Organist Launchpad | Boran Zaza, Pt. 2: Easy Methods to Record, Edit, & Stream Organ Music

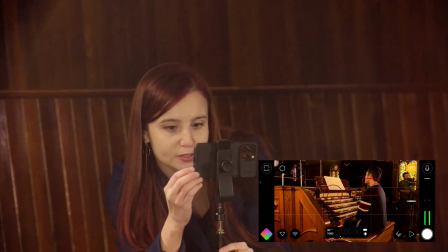522s
and then here with the camera we are also rolling and I'm just
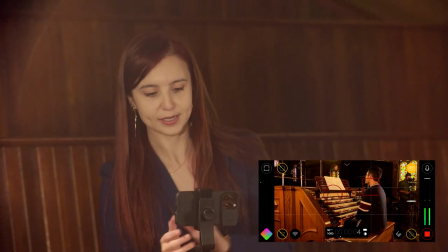528s
going to do a clap to make sure that later when I synchronize the audio and the video that I'm doing it easily.
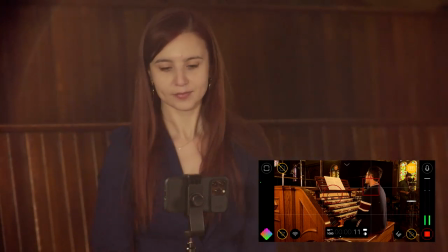535s
And here we go. So David when you are ready.
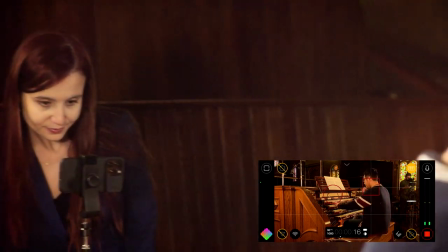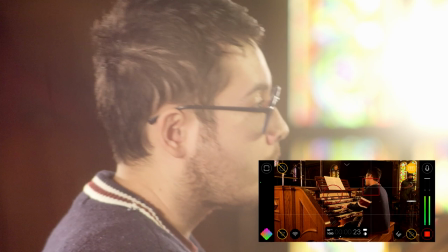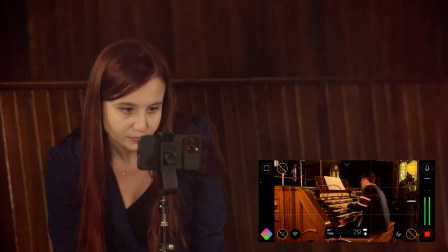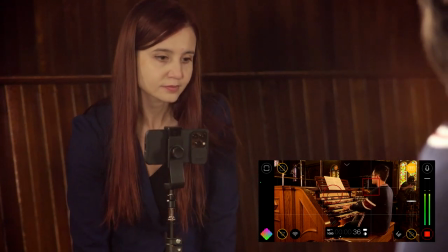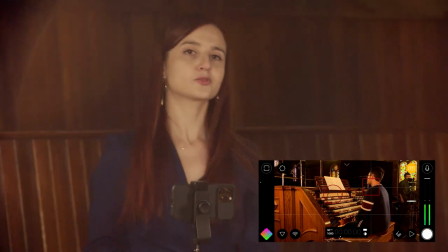565s
Perfect thank you so much. So we are stopping this recording and now what we're going to do is we are going to film the same thing from a different angle
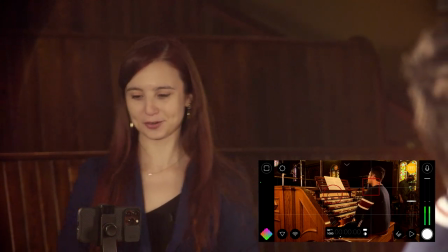574s
and you will see later in the editing process how I will put them all together to create something that has different angles,
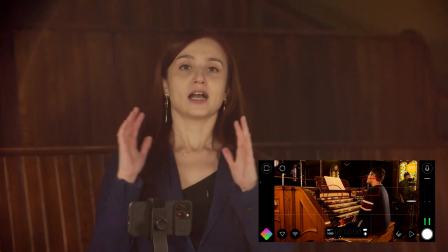581s
that is really dynamic, that is really artistic. I do want to point out that if you are recording an audition,
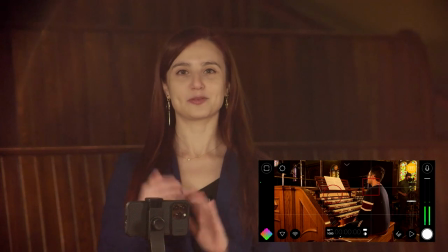589s
you should only use one camera from one place and not do further editing,
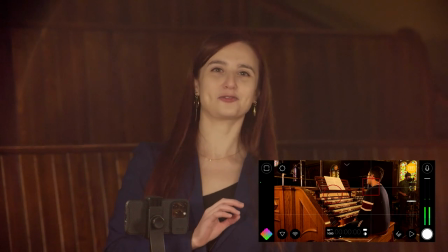595s
like putting the beginning of one take with the end of another take.
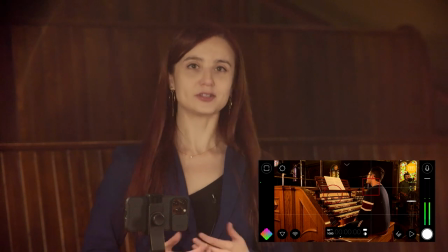600s
The purpose of an audition is to see your level, how you are able to play a piece from beginning to end.
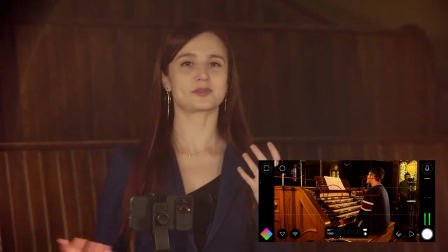607s
But when you're doing something more artistic, if it's just a demo or something to put on your social media, then you are free to do anything that you want.
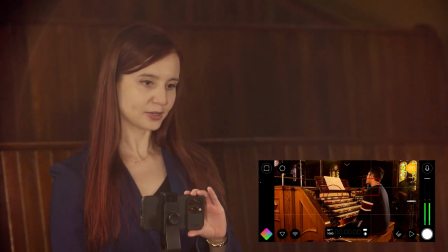615s
So now I will place the camera in a different angle.
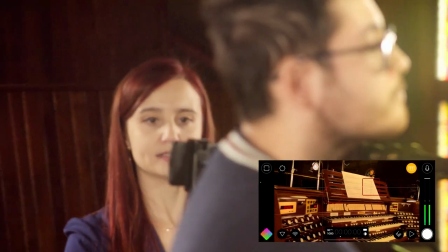620s
And we're going to get a close-up of the hands, because this is always interesting to see.
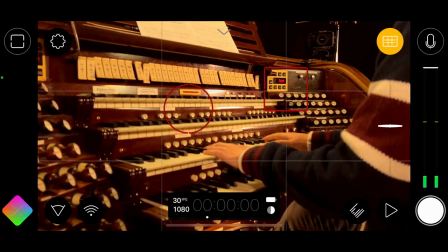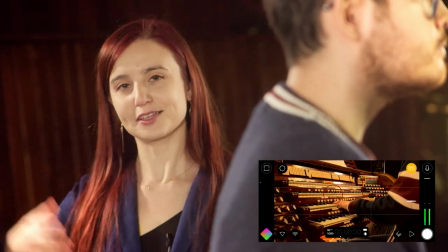630s
And it's also really good to vary the shots, so you have something that is filmed a little bit from afar, something that is more of a close-up.
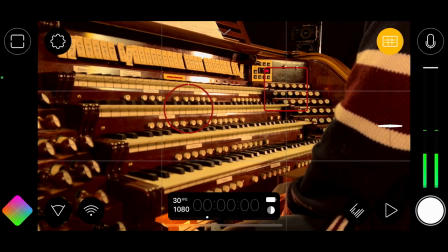637s
Those different kinds of shots make for a more appealing video. that is more varied.
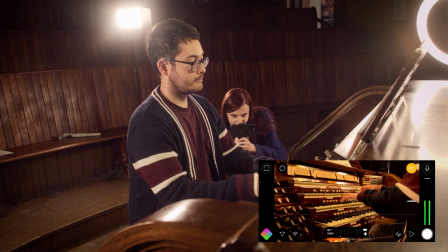642s
Okay, so I am doing the close-up here and I see that the focus is not good, so I'm going to work on that and I can do that easily here in this application.
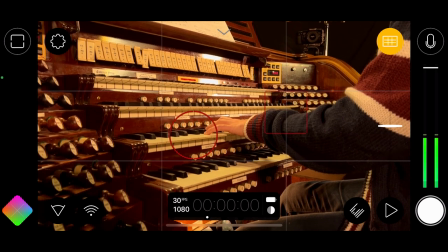659s
Do it right there and this is very good. I'll probably zoom in a little bit as well just to get more details.
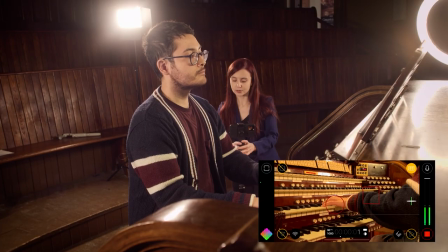671s
okay and so the audio is still rolling and I'm rolling the camera and David when you are ready I'm just going to give a clap very
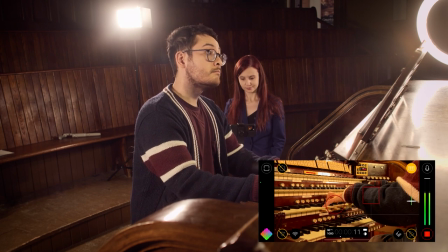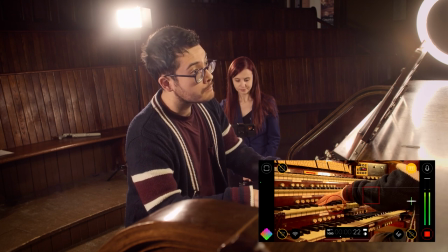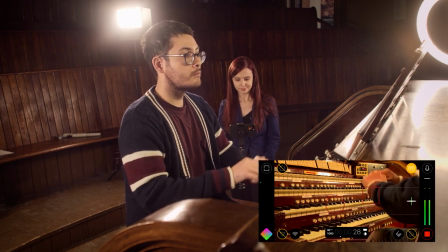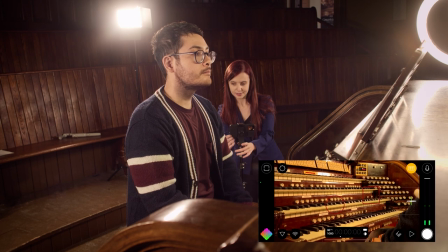703s
nice and I am cutting the video here and I will take it from a different point of view
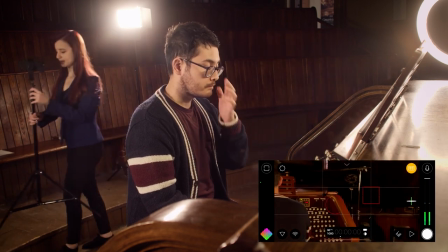709s
so maybe we can just do it from behind in the back you still see me here yes
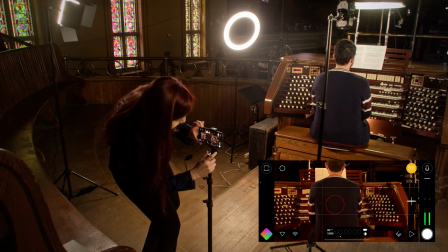and I am zooming out here and
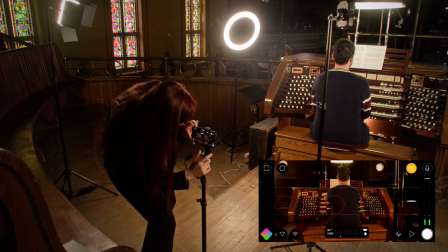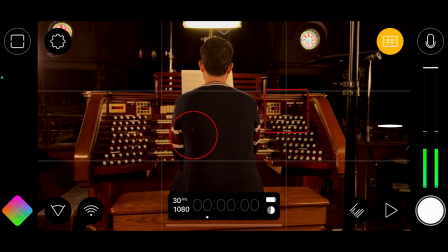736s
making sure that the focus is good.
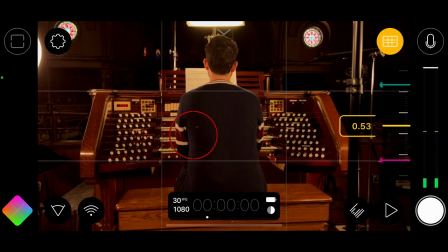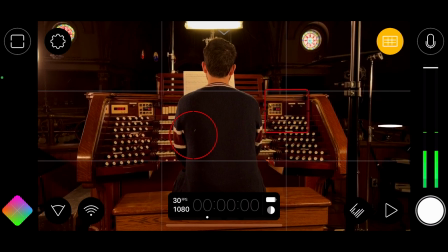744s
It's looking great. Our audio is still rolling and I am now rolling the video and we'll do a clap when you're ready David.